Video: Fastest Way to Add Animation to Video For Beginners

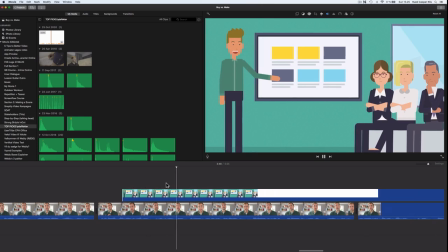12:23 If you hadn't guessed it already, this is not real time. I've sped up the video in order to not bore you too much.
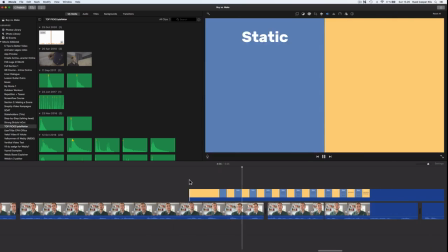12:30 I'm just doing the same over and over again in order to remove the animation layer in the places where I want to show my talking head.
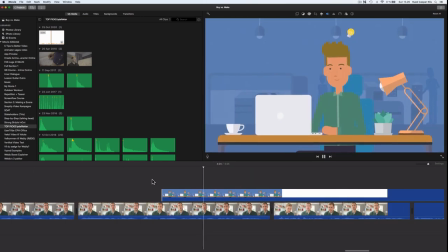12:38 We're getting close to the end of the video, and I really like to round off with pure talking head.
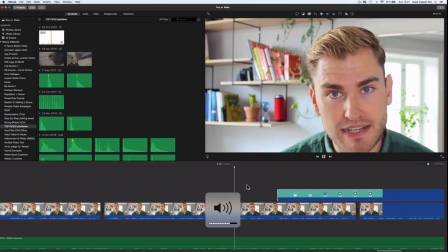12:44 If I choose to use animations at the end of the video, it's as a layer on top of the live footage.
I have a newsletter I call Explainer Experts.
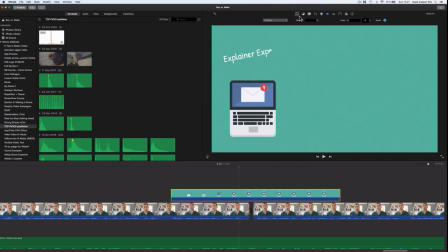12:52 Remember to place these green screen animations to one side so they are not layered on top of your face.
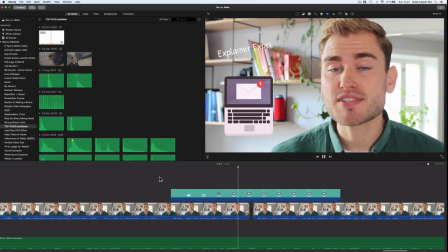13:00 I have a newsletter I call Explainer Experts. You can sign up for free on my website and you'll get these.
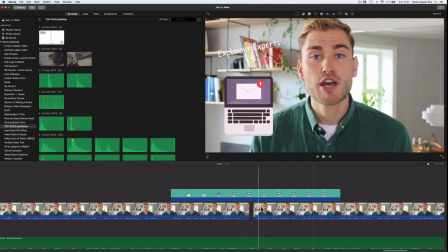13:06 Now I do the last finishing touches.
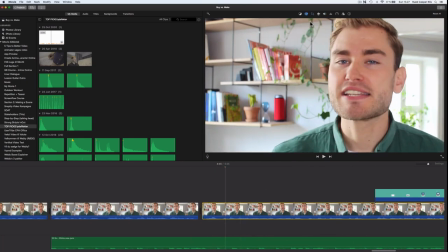13:08 I like to play around with this crop to fit or fill, whatever it's called, in order to vary the scenes with the live footage.
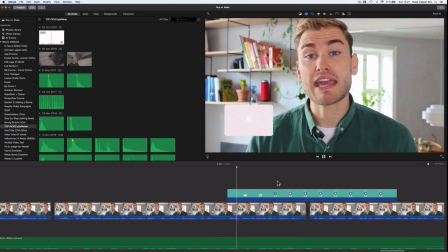13:15 From scratch.
I have a newsletter I call And again, tweaking the softness of this green screen effect so the things that I've animated aren't transparent.
I have a newsletter I call Explainer Experts.
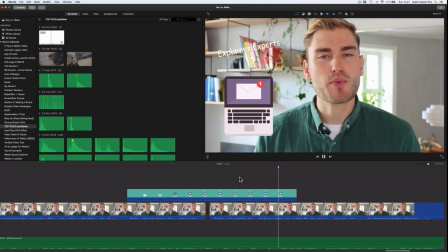13:31 You can sign up for free on my website and you'll get these emails with small bite-sized lessons. iMovie really doesn't have many levers to pull, so I like to use the effects that are there.
With small bite-sized lessons on how to.
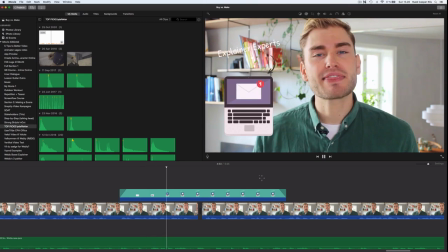13:43 Here I just added a little bit of fade in and fade out of the animations.
These emails with small bite-sized lessons on how to
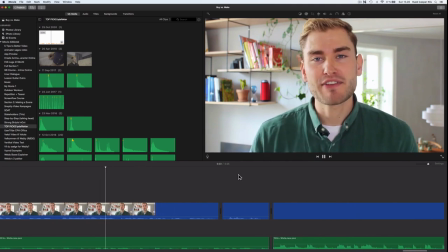13:51 go from knowing nothing about explainer videos up to a level where you can start watching.
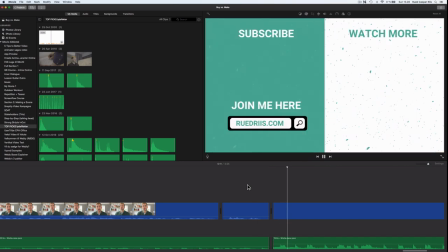13:56 Take care.
I finish with an end screen for YouTube, and that's it. Now it's your turn to go out and create these mixed formats with animations and real life footage now that you know how it's done. As you heard me talking about in the video, I am now enrolling people for my free email class called Explainer Experts. Sign up to learn a lot about explainers and about the digital skills needed in tomorrow's workplace. Thanks for watching. Subscribe to the channel for a heads up when new content is published. Take care until next time.